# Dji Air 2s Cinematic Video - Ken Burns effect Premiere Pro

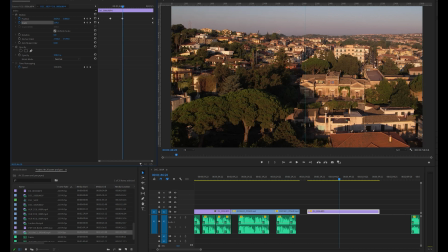We can improve things by adding a few more keyframes, each time repositioning the house towards the center.
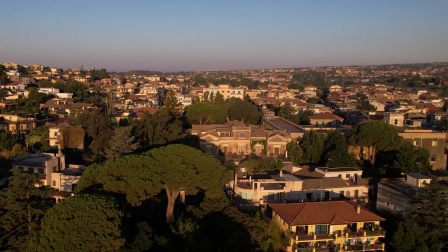And now the move is smooth with a nice parallax effect with the background.
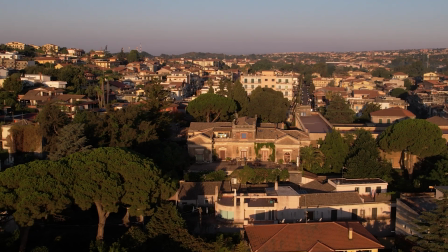If you should experience a slightly abrupt transition at each new keyframe,
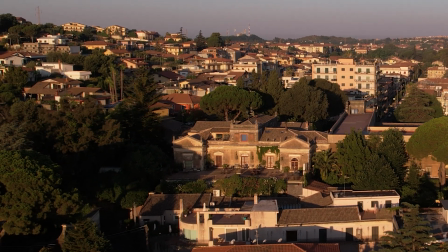it is possible to get an even smoother motion by adding ease in and ease out effects to each keyframe,
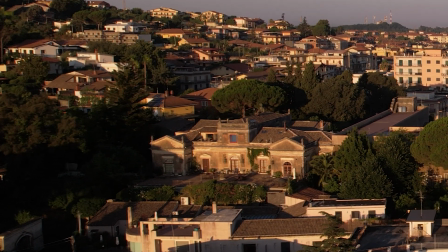as I will show in the next example.
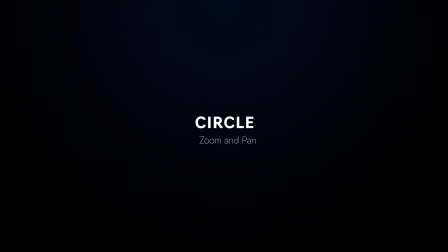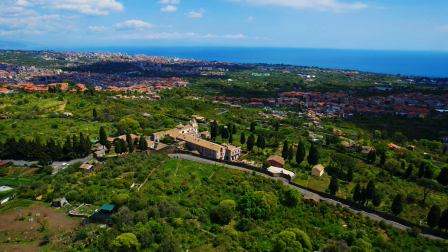In this clip, the drone is orbiting in a constant way around this monastery on the foothill of Mount Etna, sloping towards the sea.
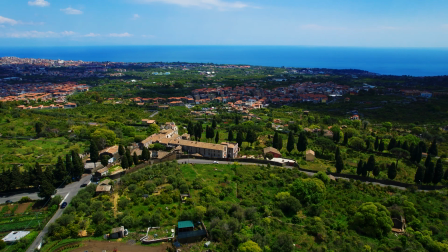There is some interesting parallax with the villages, the little hills, and the sea at different levels in the background.
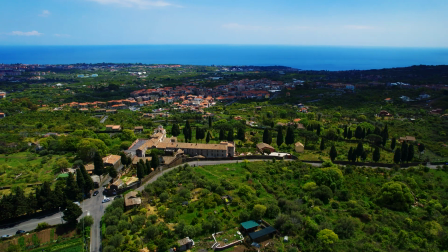But the moment is a bit boring, simply circling.
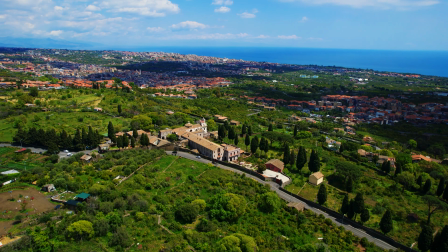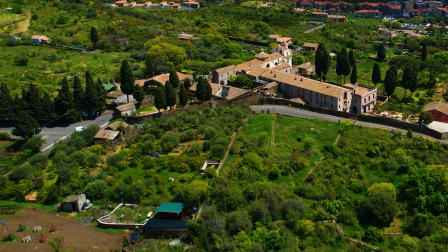We could add some movement as if the drone, while circling, gets closer to the target and lower in altitude,
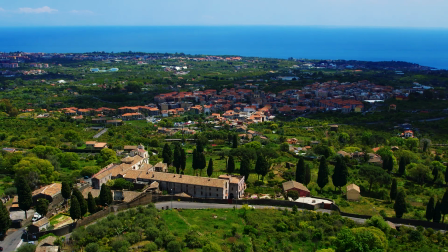panning slightly to the left, then goes up again in altitude, and finally slowly moves away from the target. This scene was shot with an R2S in circle mode at 4K. Since I'm encoding in 4K, there will be a loss of resolution that you might notice if you have a big screen. But for user encoding in 1080p, maybe shooting with a different model of drone, there will be no loss of resolution at all.
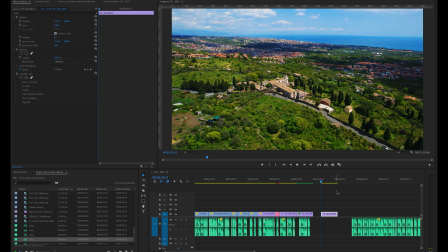I would like the clip to start rotating for a few seconds, as it is, and then add the extra movement. So, instead of adding our first keyframe at the very beginning, we move to the point in the timeline where we want the movement to start, after about 3 seconds.
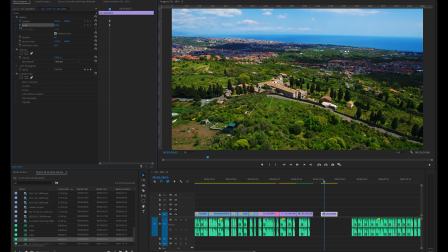Now we set our keyframes for position and scale. So, this value will be the one specified here from the beginning of the clip up to this point.
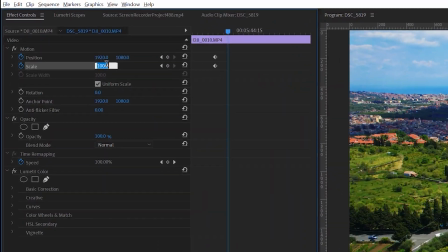We now move a couple of seconds further on our timeline and enter a scale value of 200%,
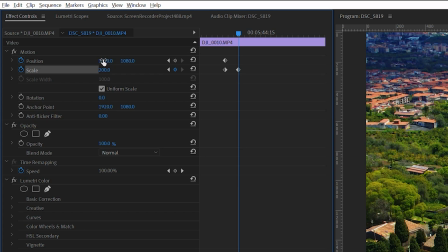and we move the position down and to the left, framing our target to the top right of the image. Notice that as soon as we move our image, a keyframe for position is automatically created.
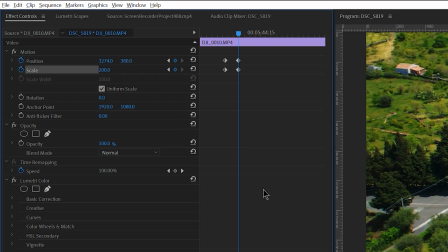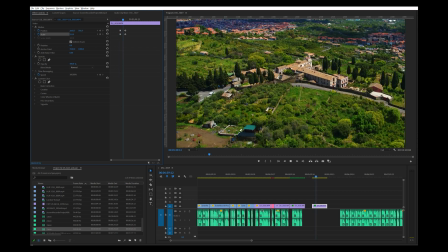We have the impression of the drone advancing toward the targets while descending.
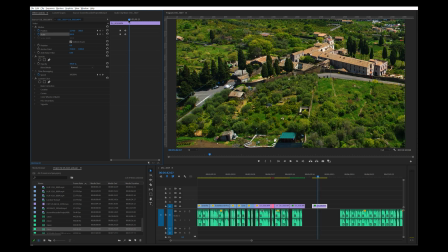In my opinion, the forward movement is a bit too fast,
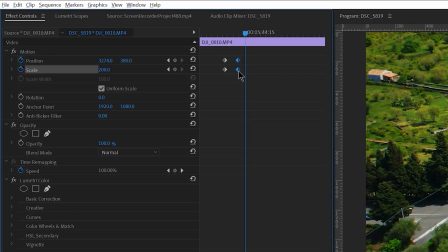so we can move the second set of keyframes a bit to the right, so that they are a bit further away from the first set.
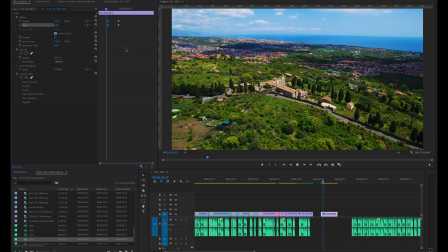The move now is a bit slower and feels more natural.
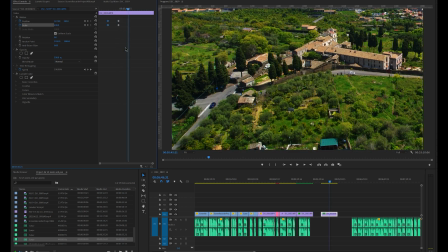Now we want to give the impression of the drone raising in altitude while moving slightly to the right.
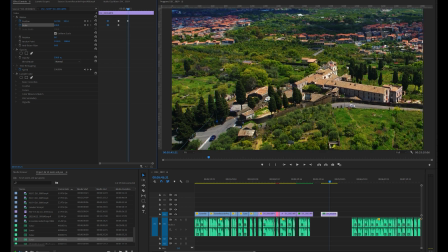So we bring the playhead to a few seconds later in the timeline and
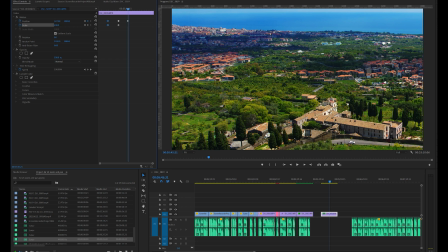reframe our target towards the bottom of the screen and slightly to the left.
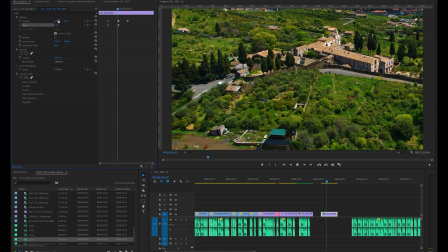Now it looks like the aircraft is raising in altitude while moving slightly to the right.
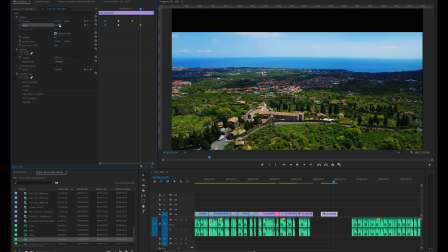Finally, we want the drone to move back to the original position and resume the simple orbiting around the target. So, we move further in the timeline, set the scale value to 100%, and reframe the target towards the middle of the frame.
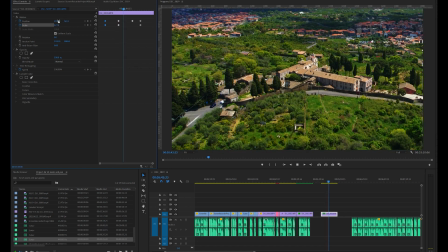Notice that between the last two keyframes, for a short while there is an empty area at the top of the image.
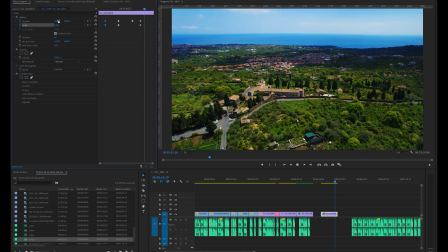This is because in the previous keyframe we were at the top of our image without any pixels left above, and in the next one we are zooming out a bit too fast. So to fix the issue we have to move the keyframe farther away from each other.
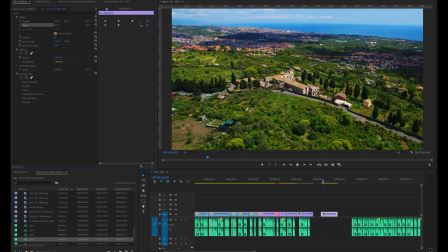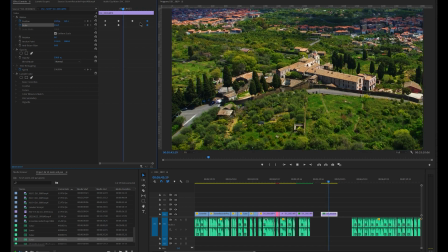We also notice that at every set of keyframe the change of motion is a bit abrupt.
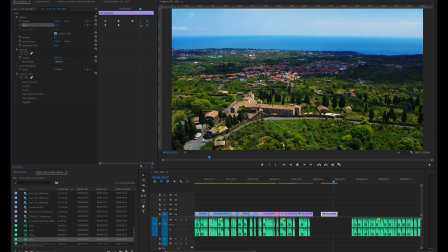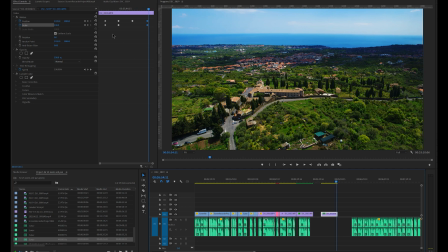We can make it a bit smoother by using ease in and ease out.
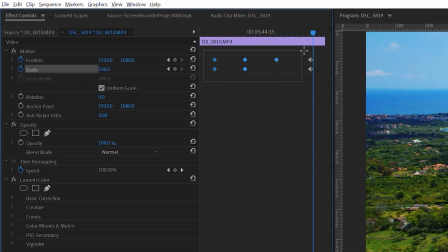First we select all the keyframes by drawing a rectangle around them. Then we right click and in the submenu temporal interpolation we choose ease in and then ease out.
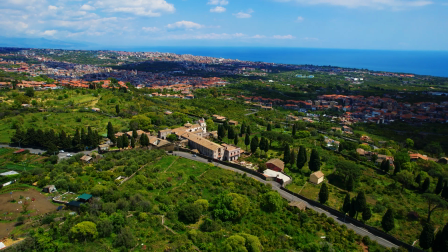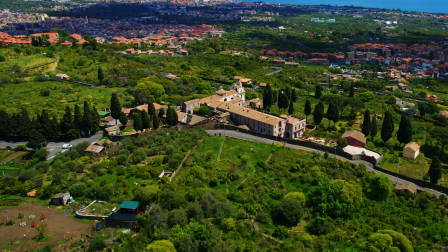Now everything flows much better.
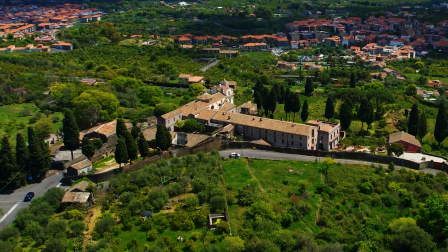The clip has now a much more articulated movement and the parallax effect is more engaging.
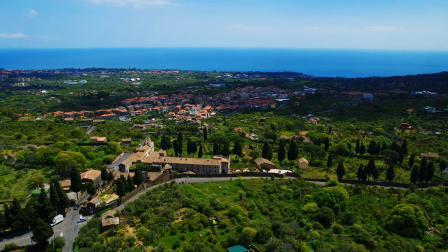Click on these links to watch my other videos about adding special effects in post. One about the vertigo effect, the other one about top-down views. If you enjoyed the video, hit the like button and subscribe to my channel. See you soon.